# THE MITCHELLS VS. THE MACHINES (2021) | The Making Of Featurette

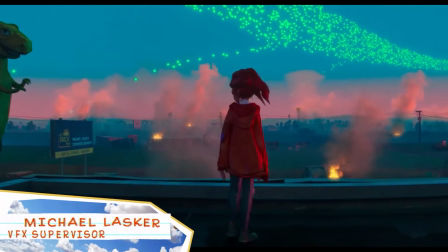0:07 visual theme of the Mitchells vs. the Machines centers on humanity and all of our flaws.
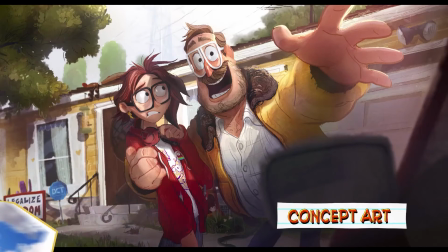0:12 And the visual philosophy of Sony Pictures Imageworks was to reflect that humanity in every frame. We wanted the film to feel like an illustration. To achieve this, we needed organic shapes, hand-drawn lines, and watercolor textures.
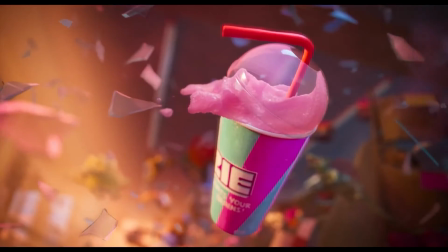0:26 We set out to create a new original style that highlighted the human imperfections of our world.
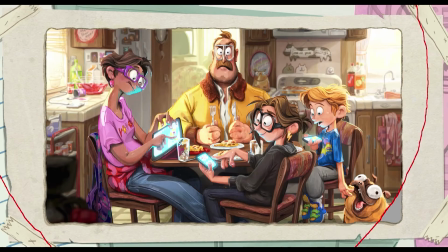0:33 Animating the Mitchells family came with its own unique challenges.
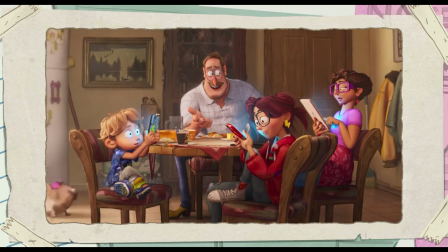0:36 The goal in presenting the family was to craft relatable performances while balancing their exaggerated designs.
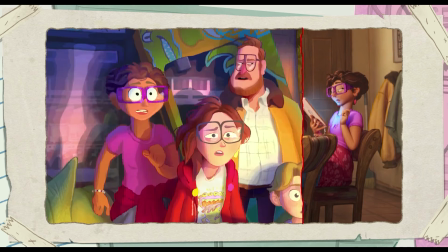0:42 Animators were always looking for ways to make scenes feel realistic,
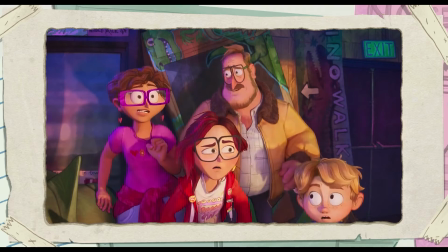0:45 having the characters interact with their environment organically, and never settling for superficial performance conventions.
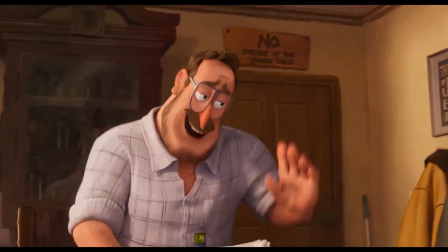0:51 After a long day at work, nice to see your faces.
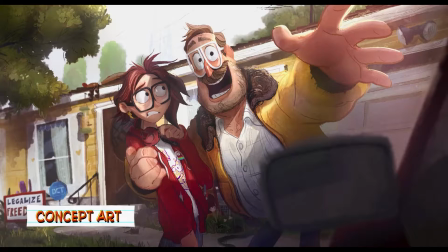0:57 Bathed in ghoulish blue light, wonderful.
We built a new outlining tool that mimicked the texture and variation of watermarkers.
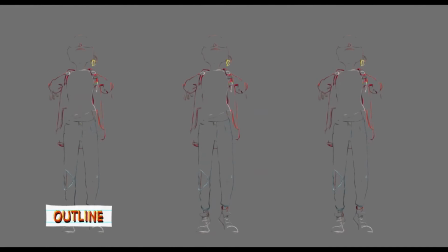1:04 We wanted the outlines to appear hand-drawn, which meant they needed width variation and the ability to fade out in areas across the length of the lines.
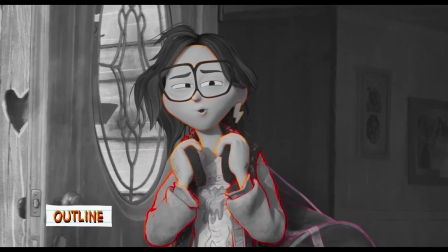1:13 They also needed to be able to break away from the surface, pick up the surface color, and react to lights in the scene.
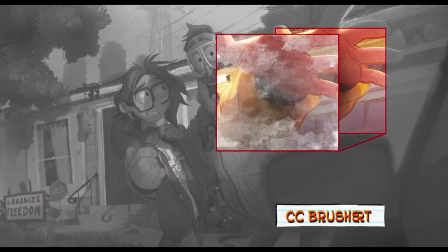1:21 In order to create painterly lighting and shading, we wanted to reveal marker textures in the shadows based on light direction.
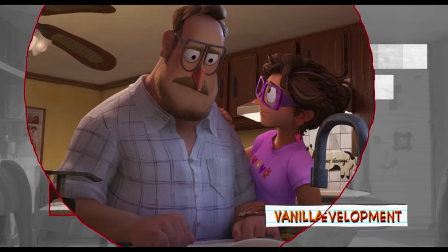1:27 The key was to make the brushstrokes dynamic based on lighting, and not look like it was projected like usual textures on UVs.
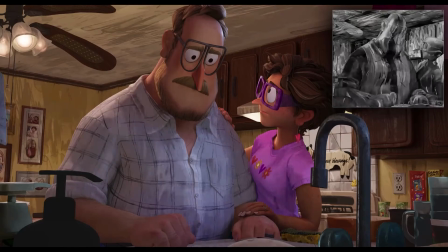1:34 At the same time, they needed to be stable as the lighting changed.
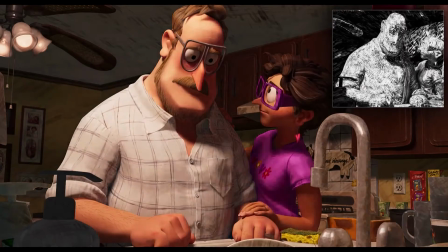1:38 We developed a strokes shader with unique blending functions of the multiple textures using OSL's texture lookups for smooth filtering.
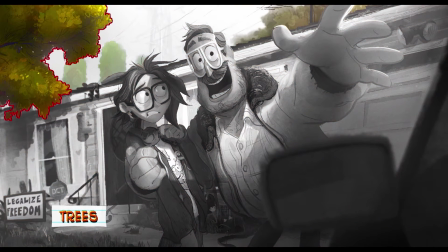1:48 Trees and foliage needed to be grounded by the look of the real world, yet realized in the stylized look of illustrations.
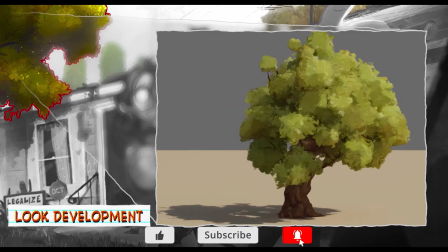1:55 Additionally, the trees were further simplified when seen at distance, requiring multiple looks for each tree.
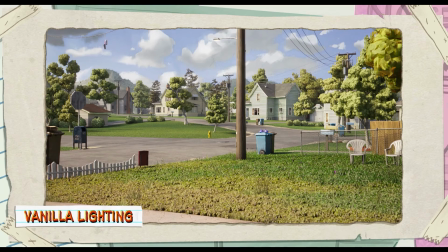2:00 A new filter for Arnold was written to simplify the light passes into patchy smears of color and shape,
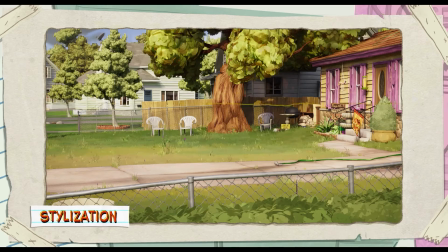2:05 all while maintaining the lighting direction and surface qualities present in the base renders.
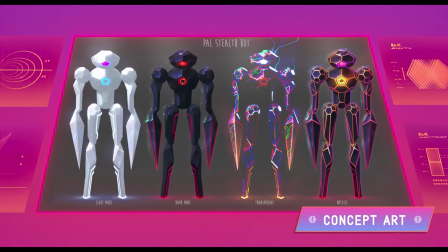2:13 The stealth bots were robots that were designed by an AI which, itself, was made by a human.
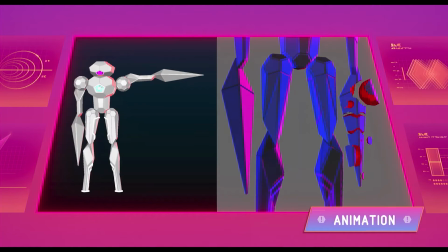2:18 So in their motion design, we wanted them to have a remnant of human bipedal origin, but to be evolving away from it.
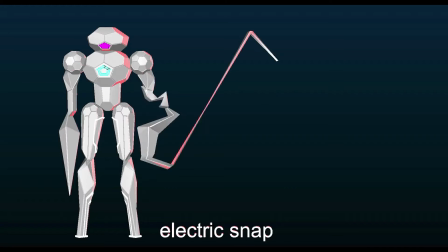2:24 For their movement, the animation team explored different methods of non-standard locomotion.
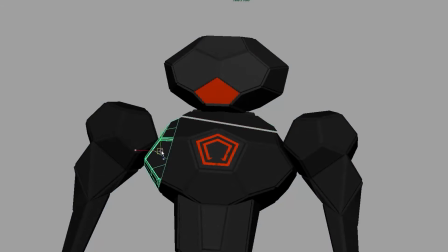2:29 The goal was to make every transformation unique, so rather than rigging set transformations,
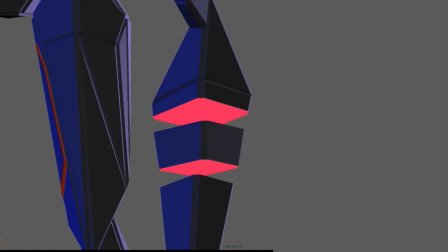2:34 we developed two new tools that allowed animators to come up with their own unique shape patterns and transitions.
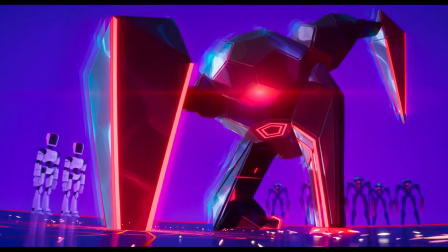2:40 As a result, no two shots were alike. The robot city was designed to be a glowing monument to perfection.
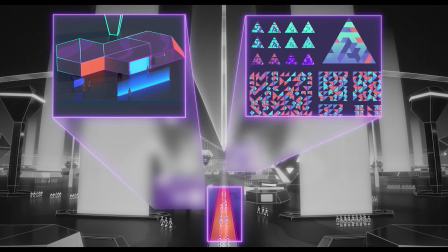2:48 Within the city, there are complex effects and animations that add up to a living, breathing, yet fully robotic backdrop.
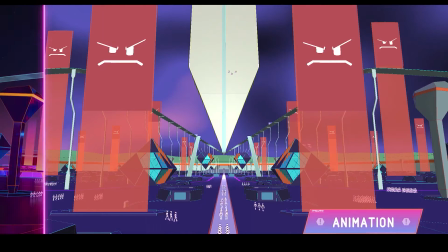2:55 Every aspect of the city had a function, and it ended up being a stark contrast to the handmade look of all our other locations.
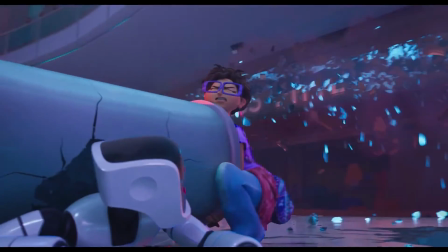3:02 For the Mall of the Globe, we identified rules concerning the way store interiors should be graphically depicted.
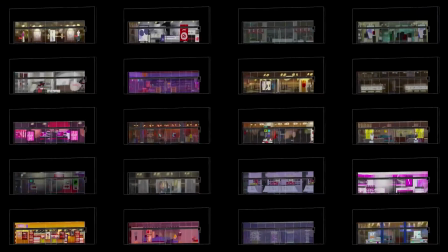3:08 We then built a virtual interior tool in which we could layer two-dimensional images into a three-dimensional space,
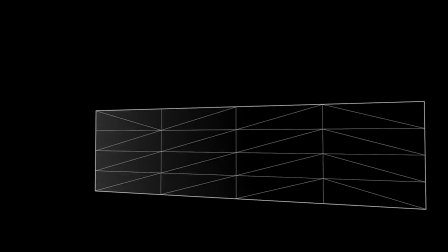3:14 creating a shopping mall full of stores designed by visual development.
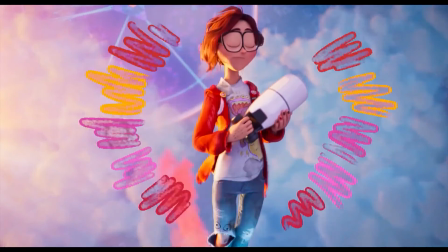3:20 Thank you, human. Are you now my mother?
Pop-up doodles, which we called Katie Vision, were created with a variety of mixed traditional media.
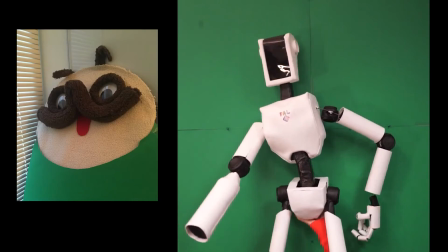3:29 They were added after final animation, allowing them to appear as spontaneous reactions to what was happening in Katie's story.
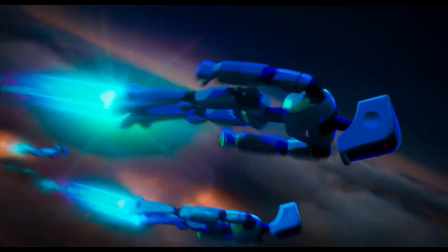3:36 Fire behind us?
The Mitchells vs. the Machines challenged our team at Sony Pictures Imageworks to not only create a new visual style,
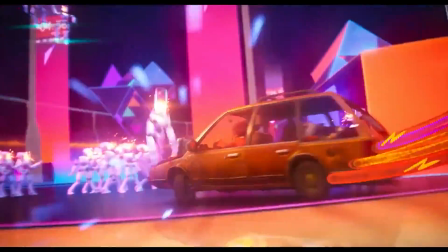3:43 but to reinvent virtually every aspect of our pipeline and how we create animated films.
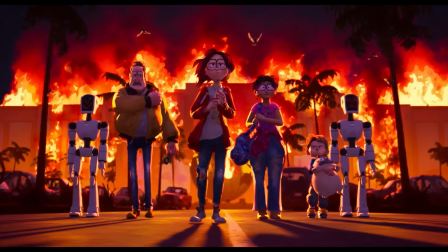Hey, thanks for watching. Did you know that the first feature film created solely with computer-generated imagery, CGI, was Toy Story from 1985? Over 800,000 hours of mathematical equations went into the film, which works out to be more than a week of computer time for every second on the screen.